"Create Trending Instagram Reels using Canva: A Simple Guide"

So if you want to up-level your Canva skills and elevate your brand materials, now is the time to join me inside Canva OS. Just hit the button up here in the corner or in the link in the description below the video, and join us now while you can get that pre-sale discount of 50%. I genuinely have not seen another Canva course like this, and I think it's going to be fantastic, so hopefully I will see you in there.
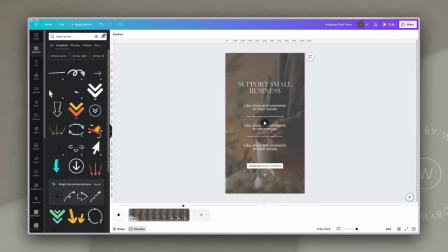[12:10]
Now let's get back to the reels. Okay, so we're gonna create another style of this reel.
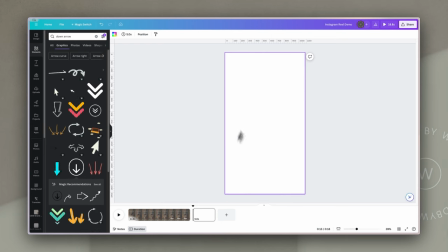[12:16]
I'm gonna start by just adding a blank page here, because we're gonna create it in the same document, and then we're gonna follow exactly the same process.
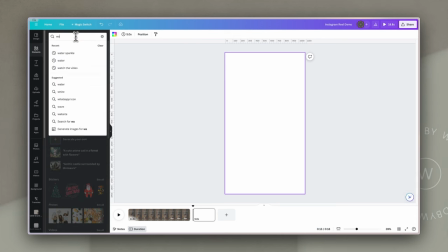[12:25]
So for the background of this real i'm going to go to videos and i'm going to type in water
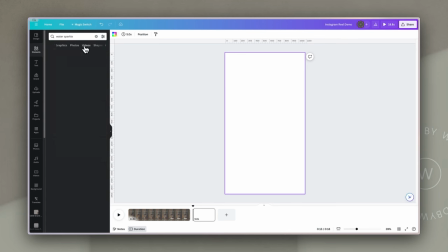[12:30]
sparkle videos and let's filter them
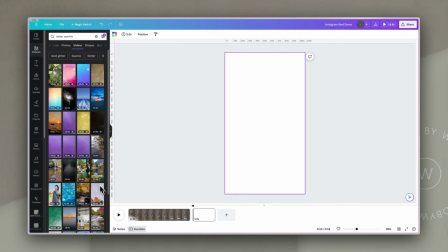[12:34]
by vertical and then i'm just going to scroll down till i find something that's
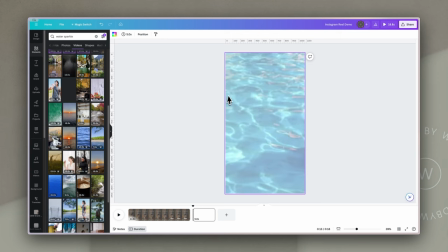[12:39]
just got a gentle water movement okay so i'll bring that in but this
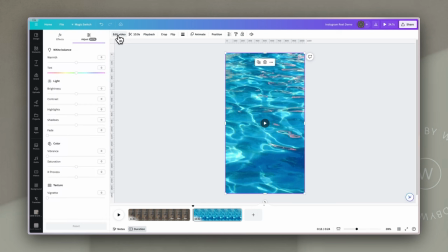[12:44]
is going to need to be very light for my text and elements to go over it so again i'm going to go to edit video this time i'm going to take the contrast down. I'm going to take the saturation all the way down and then bring the brightness up a little.
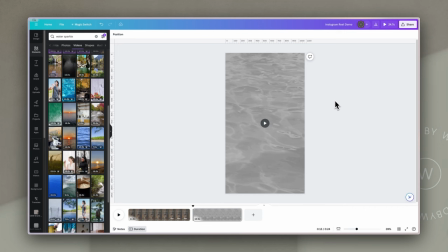[12:58]
Now that's still very gray but if I try and make it too much brighter you're going to not really be able to see what it is. So what we're going to do is we're going to use the keyboard shortcut of the letter R to put a rectangle or square on the page.
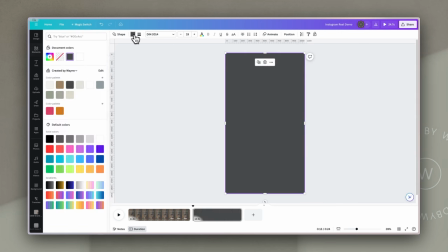[13:10]
I'm going to size that over the video. I'm going to change its color to white and then I'm going to just change the transparency and take it
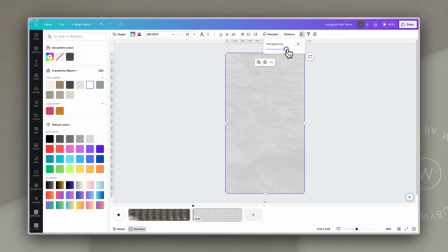[13:18]
down so that it's mainly white but you can actually see the video playing behind it. If I go to the start and just hit play you'll see you have that nice gentle water movement. Then what I'll do is I will work through using that process checklist and I will go through each of those individual
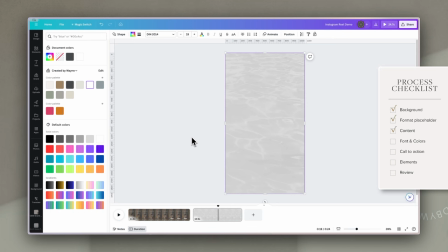[13:34]
steps amending them depending on what my content is and also obviously what my brand style is.
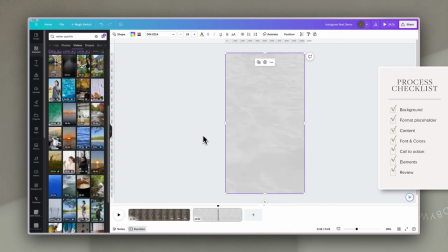[13:40]
And I'm going to use that same process just so that I can show you how easy it is to come up with things that are on brand but using something that is templated without you feeling like you have to start from scratch.
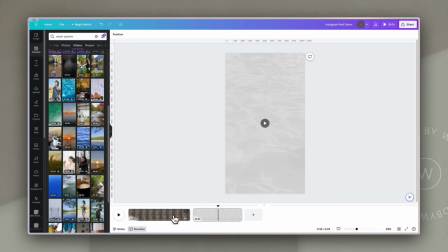[13:51]
So working through that process or that workflow this is what we end up with.
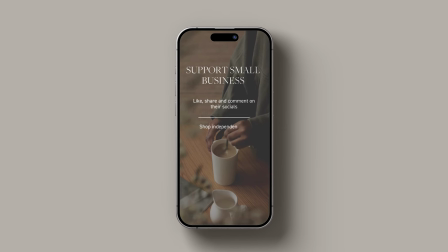[13:55]
So we have the first one that we originally created which is very simple and elegant. It's very much in a style with a kind of neutral aesthetic and simple animations.
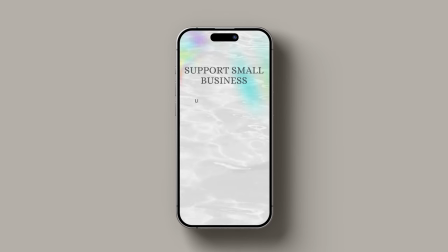[14:05]
The next one I wanted to add a little bit of color but still subtle with that white background and so I've changed the font to made it a little more playful, added in some colored elements and of course added a call to action that fits a little more with a bright button.
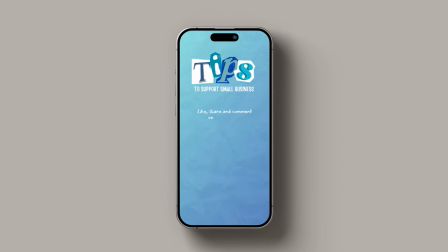[14:19]
The next one I added this animated paper background which ties in with these cutouts of tips that I've included on here and I've just made it a bit more playful.
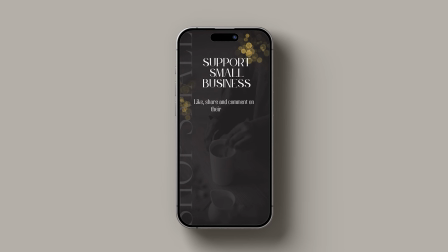[14:29]
And the last one I've tried to make a little more elegant, a little more fashion and feminine and this one I've included some animated gold elements. I've kept it very simple with the text and again some simple animated elements to bring it to life. If you have found this helpful and you enjoy learning these kind of things with me then you can get much more of this inside Canva OS so please do make use of that 50% pre-sale discount and join us while enrollment is open for the next week or so. We'll be doing loads of more hands-on demos inside the program and I'll be showing you more of these processes and checklists for you so that it can make all of content creation so much easier for you in the meantime if you don't want to or you can't join us inside canva os right now please share it with your friends let somebody know that you think it might be a value of that would mean a lot to me otherwise please hit the like and subscribe buttons as always, and have a fabulous week.